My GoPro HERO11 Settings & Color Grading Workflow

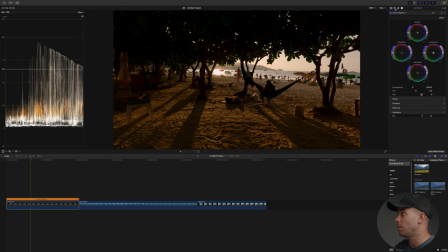248s
Now let's stylize and color grade this clip. I'm going to start with hue saturation curves, and I'm going to look for the dominating colors in the shot and basically push them around until I get a stylish look that I like.
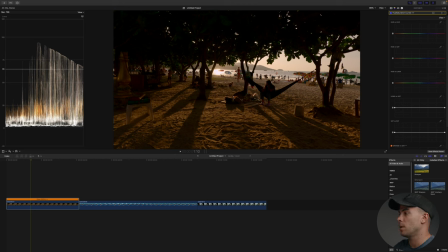262s
So in this example, the dominating colors are orange, yellow, a bit of green in here, and maybe a bit of blue, but the majority is orange, yellow, red. So I'm going to add points to these colors, and I'm going to push them around just like so. Quick tip, if you're using Final Cut Pro,
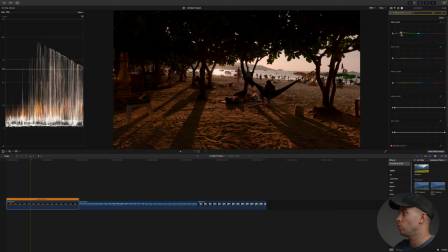280s
you can hold the option button and you can gradually move the point rather than it going really quick and fast. So I think I'm going to push the oranges, I mean the yellows, towards red, orange, just like so. This is before, a bit yellow and green, and now it's a bit red and warmer.
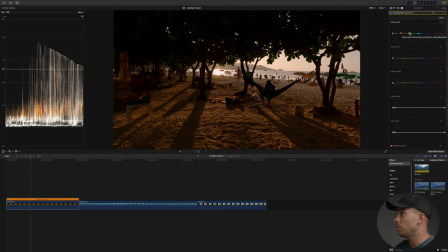299s
And with the greens, I'm also going to add another point, and I think I'm gonna push them towards yellow. As you can see, now it's a bit purple and red, but I am going to just push them a bit towards yellow.
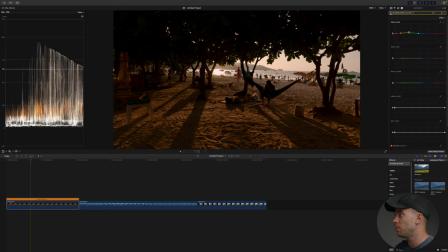312s
This is before and after. That's the first step. Then I think I'm going to desaturate these colors. I think it's a bit too saturated. Just slightly, a little bit. Again, I'm going to hold the option button and slightly bring it down. This is how it looks like when you completely move it down.
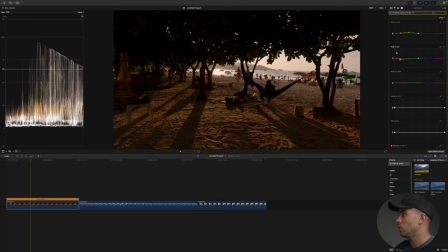331s
Black and white, basically. But I am going to slightly bring it down right here. And then I'm also going to decrease the luminance to make these colors pop a bit more. Again, nothing crazy. Just a little bit to add even more contrast to this image.
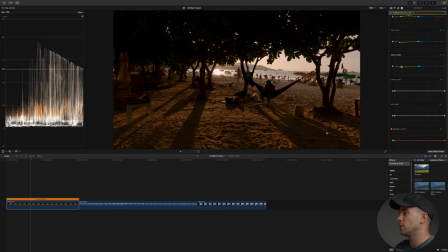349s
Now I am going to remove the saturation in the shadows. I do it to all of my clips, doesn't matter what camera I'm using, the GoPro, my drone, my big camera. I do it all of the time. So as you can see, if I'm going to exaggerate the saturation in the shadows, there's a lot of red and it looks unnatural.
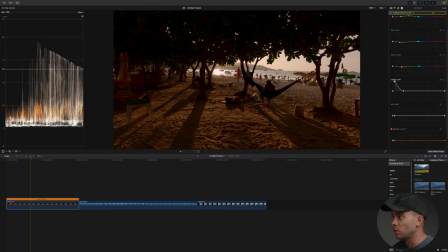368s
And I want my shadows to be as black as possible and my highlights to be as white as possible. But in this shot, the shadows are dominating, so I'm going to focus just on the shadows. So I'm gonna bring it somewhere here. So before it was here, too much red in the shadows, and now I'm gonna bring it here.
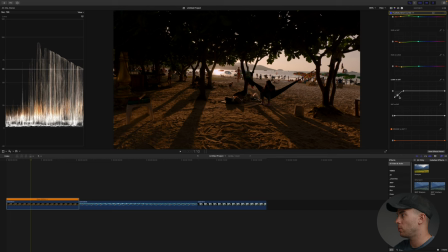388s
And also I'm gonna add another point in here and create a curve to make it a bit more gradual, just like so. So now, as you can see, the shadows look a bit more black than before. And I think I'm pretty much done with the hue saturation curves.
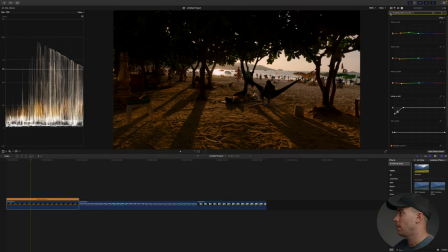404s
If I do it alone, it takes me literally like 1 or 2 minutes to do all of this. Next thing, I'm going to stylize the shot even further with color wheels. I'm going to add some teal in the shadows.
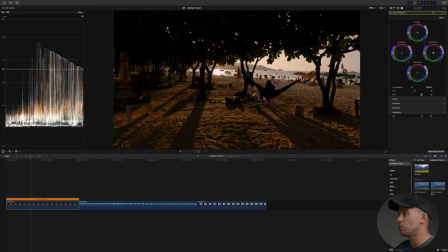419s
Basically, I'm gonna go for a teal and orange look, and I'm going to push the midtones and highlights towards orange. So let's add some teal in the shadows. I'm gonna move the slider by holding the option key to make the movement a bit more gradual. And I think this is enough. Pay close attention to this part of the image. As you can see, there's a lot of teal now.
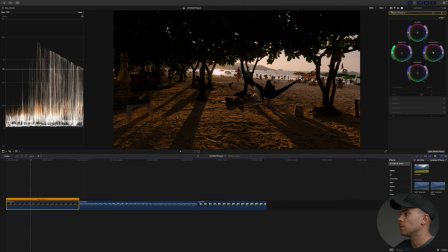439s
Whereas before, it was a bit more red. It's a slight difference, but there is definitely a difference. Then with the midtones, I'm going to go crazy and just see what color looks the best. And I think somewhere here looks the best. It's like warm red orange thing.
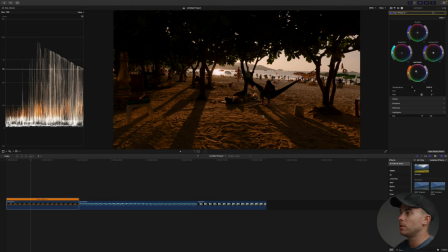458s
It emphasizes the sunset in the shot. Yeah, and I think somewhere here looks great. And with the highlights, I'm gonna push them towards yellow. That is obviously a bit too much for me, but it can definitely work actually.
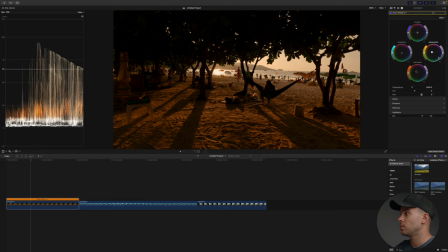478s
But I think I'm going to reduce the highlights a bit to somewhere around here. This is before and after, quite big of a difference. Now this shot looks like it was shot in sunset time, and it looks much better than before. So this is how we started with the shot.